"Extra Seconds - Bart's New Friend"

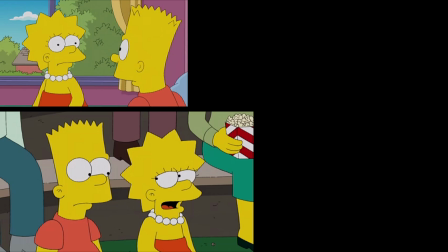Lisa is barely a factor in this story, but damn do they make the most out of her screen time. So good.
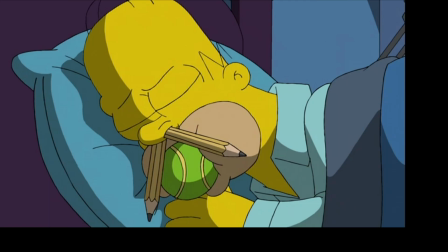All of this stuff is super fun, but crucially, the episode keeps its finger on the pulse of its various character arcs.
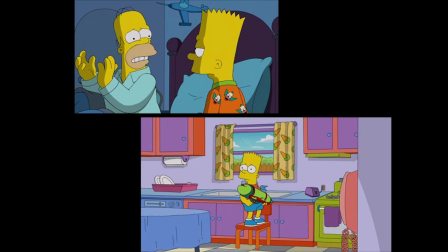Act 2 shifts any internal conflict to Bart's direction.
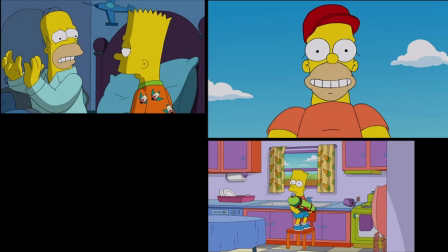Since Homer is the idyllic happy-go-lucky kid, all of the anxiety gets put on Bart's shoulders.
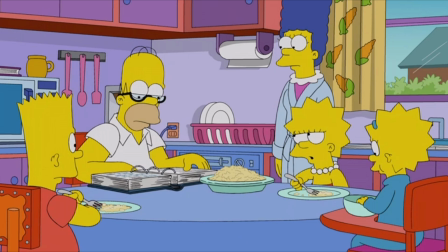What happens when Homer changes back to an adult? Does he want Homer to change back?
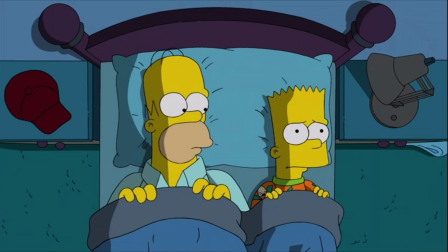What does Homer actually want? At the midpoint, Homer and Bart discuss what they think they'd want to do when they grow up.
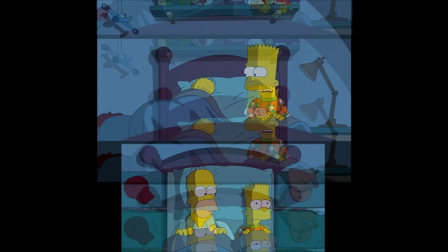And Bart asks Homer if he thinks he'd want to have a stable job and family. Homer replies, and I quote, "Wife, 3 kids, steady job?
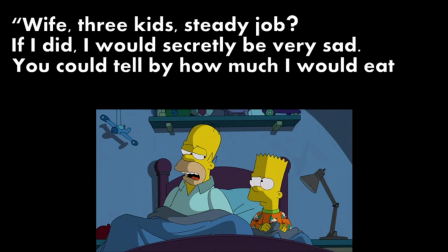If I did, I would secretly be very sad. You could tell by how much I would eat and drink and just sit on the couch."
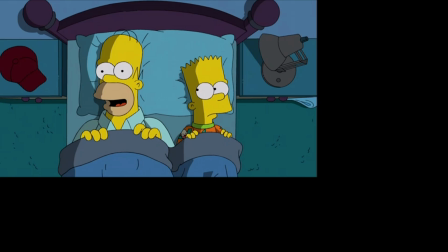Like, obviously, this commentary is very on the nose. There's an argument that this is redundant, that we already get the gist of Homer's adulthood unhappiness.
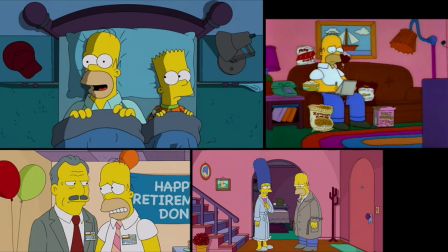But I think the contextualization of Homer's full character, not just the temporary workaholic stuff, is important.
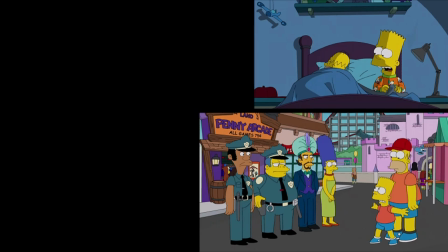It totally makes sense why Bart doggedly tries to prevent his new friend from changing back.
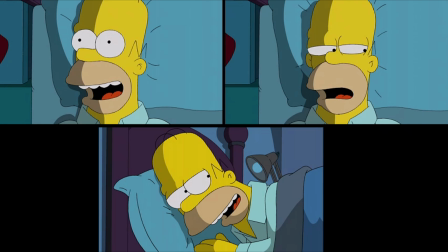I appreciate how they underline the psychological aspect of Homer's condition.
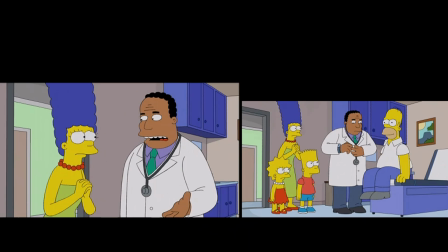Initially, they have Hibbert describing how Homer's mind needs him to believe that he's 10 years old, like some kind of defense mechanism.
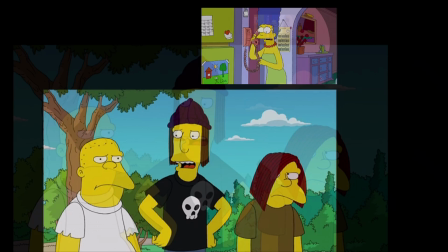Then in Acts 2 and 3, name-dropping this dynamic again.
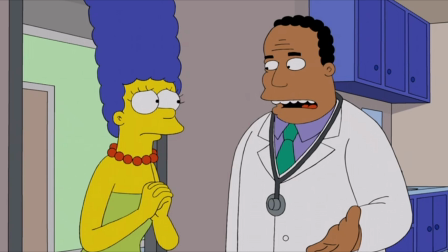I think it's a clever little narrative hedge, that they're not going all in on this being a magical hypnotism plot.
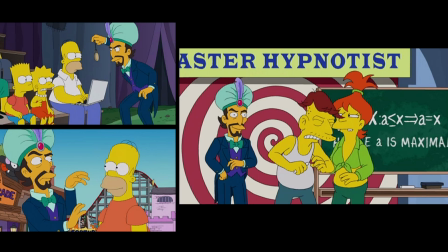I mean, the whole thing is basically a magical hypnotism plot. I'm no expert, but I'm pretty sure this isn't how hypnotism works.
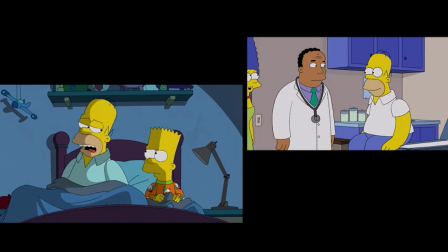However, by putting the emphasis on the Homer psychology angle, it gets the audience focused on the character relationships, which is really what this episode is about.
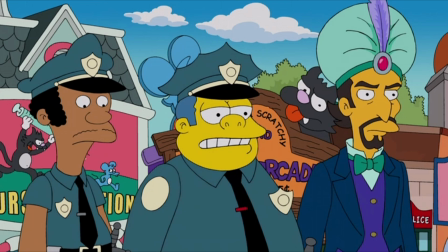Even if you think the plot device is utter bullshit, it doesn't hinder one's enjoyment that much.
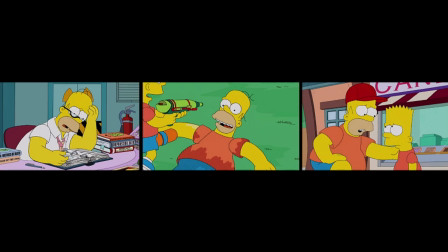Homer's overall character arc is surprisingly understated in regards to the resolution.
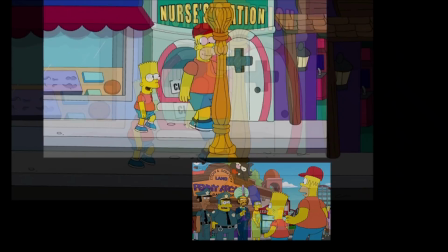Bart runs off with him to Itchy and Scratchy Land, and when they're finally tracked down, Homer willingly goes along with changing back.
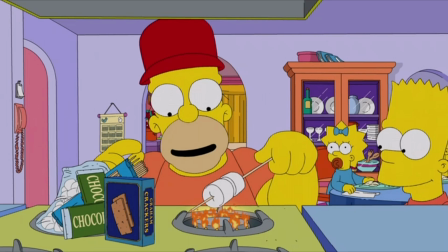Because they chose the 100% breezy and fun route to Homer's second childhood, there's a danger that his character arc feels muddled.
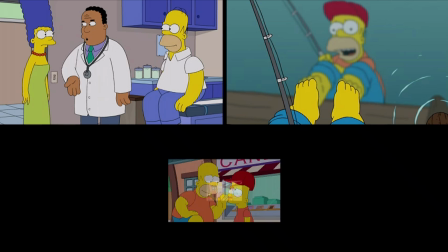There's no direct justification for why he psychologically wants to return to his sad adulthood.
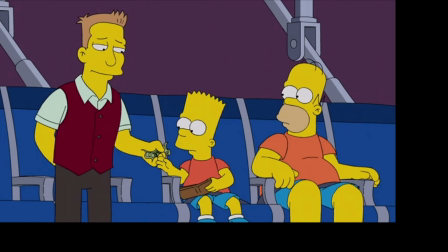Like, as a point of contrast, let's consider the ending of Penny Marshall's 1998 classic, Big.
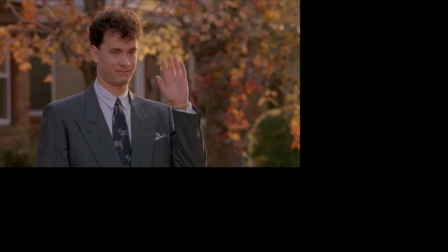In that film, the main character, after finally finding success and acceptance in the adult world,
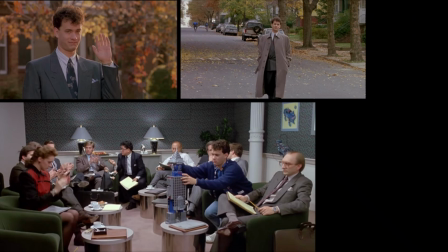realizes being big isn't what he actually wants in his heart of hearts. They put in these scenes of him thinking about his childhood that he missed out on.
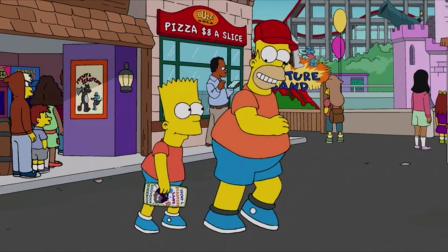In Bart's New Friend, there's no similar moment for Homer.
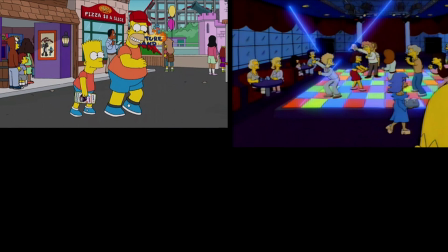Like, he doesn't see a couple at Itchy and Scratchy Land and wistfully misses adult relationships.
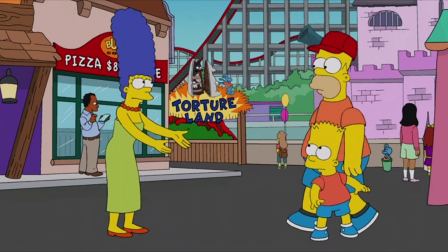But I love that they don't feel the need to hammer this home in this case,
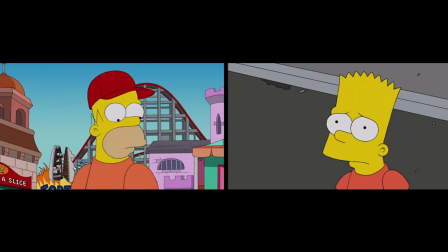that they rely on the audience intrinsically understanding that subconsciously, Homer knows he needs to return.
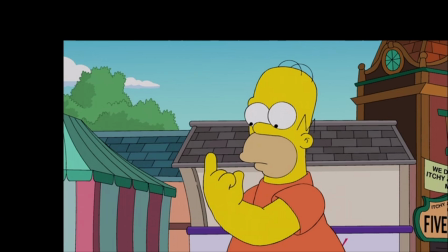Being in the TV medium, as opposed to film, definitely helps out here.
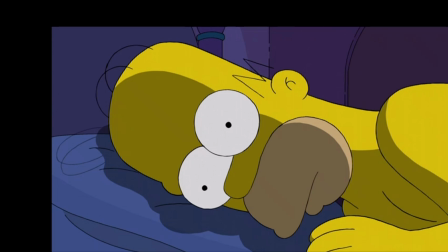We all know Homer so well, understand that magical special bond that he and Marge have.
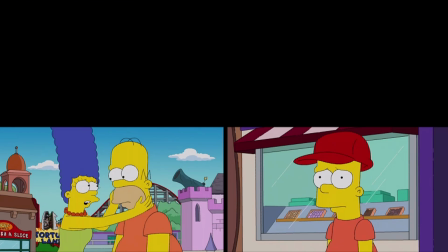One of the reasons I mentioned Big earlier was because there is a kindness and a bittersweet understanding to this ending that reminds me of that film.
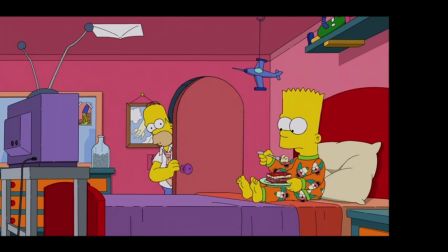How Bart is up in his room eating lasagna and watching TV, like young Homer described,
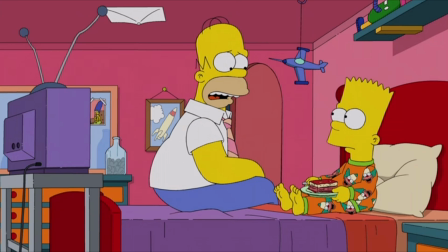and how Homer talks to him about his friend that he remembers who was a really, really great kid.
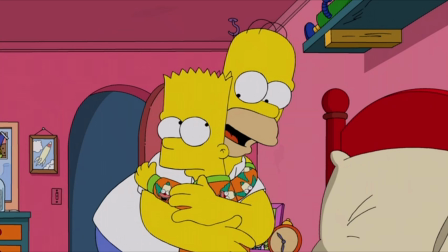God, this scene is so aggressively sweet. It's such a nice little capper to Homer and Bart's magical friendship.
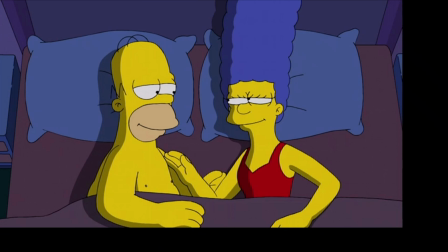I think they were wise to instead end with the Homer and Marge bedroom scene as a sort of bookend and a welcome back to the adult world proper.
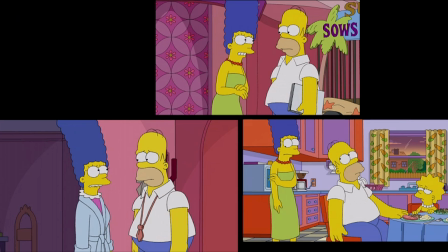This thing isn't fundamentally a Homer and Marge relationship journey at all,
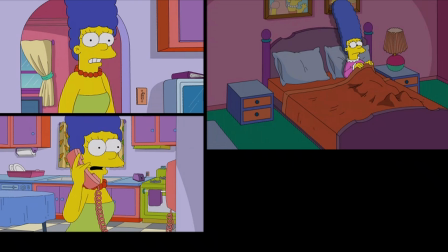but the episode does constantly include Marge's POV throughout, demonstrating how much she misses him.
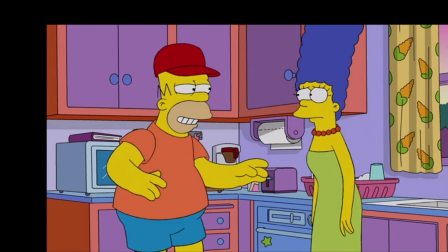We probably could have used a little more of this, to be honest.
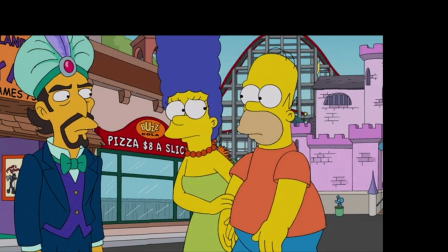I like how, when asked by the hypnotist if there's anything she would change, all she can think of is a post-snuggle cuddle.
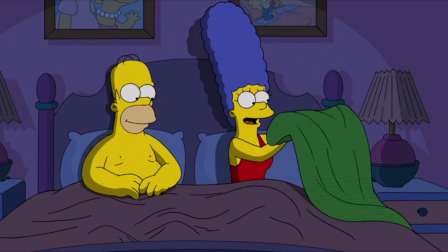God, this scene is so aggressively sweet. I quit. The sweetness is too much for me.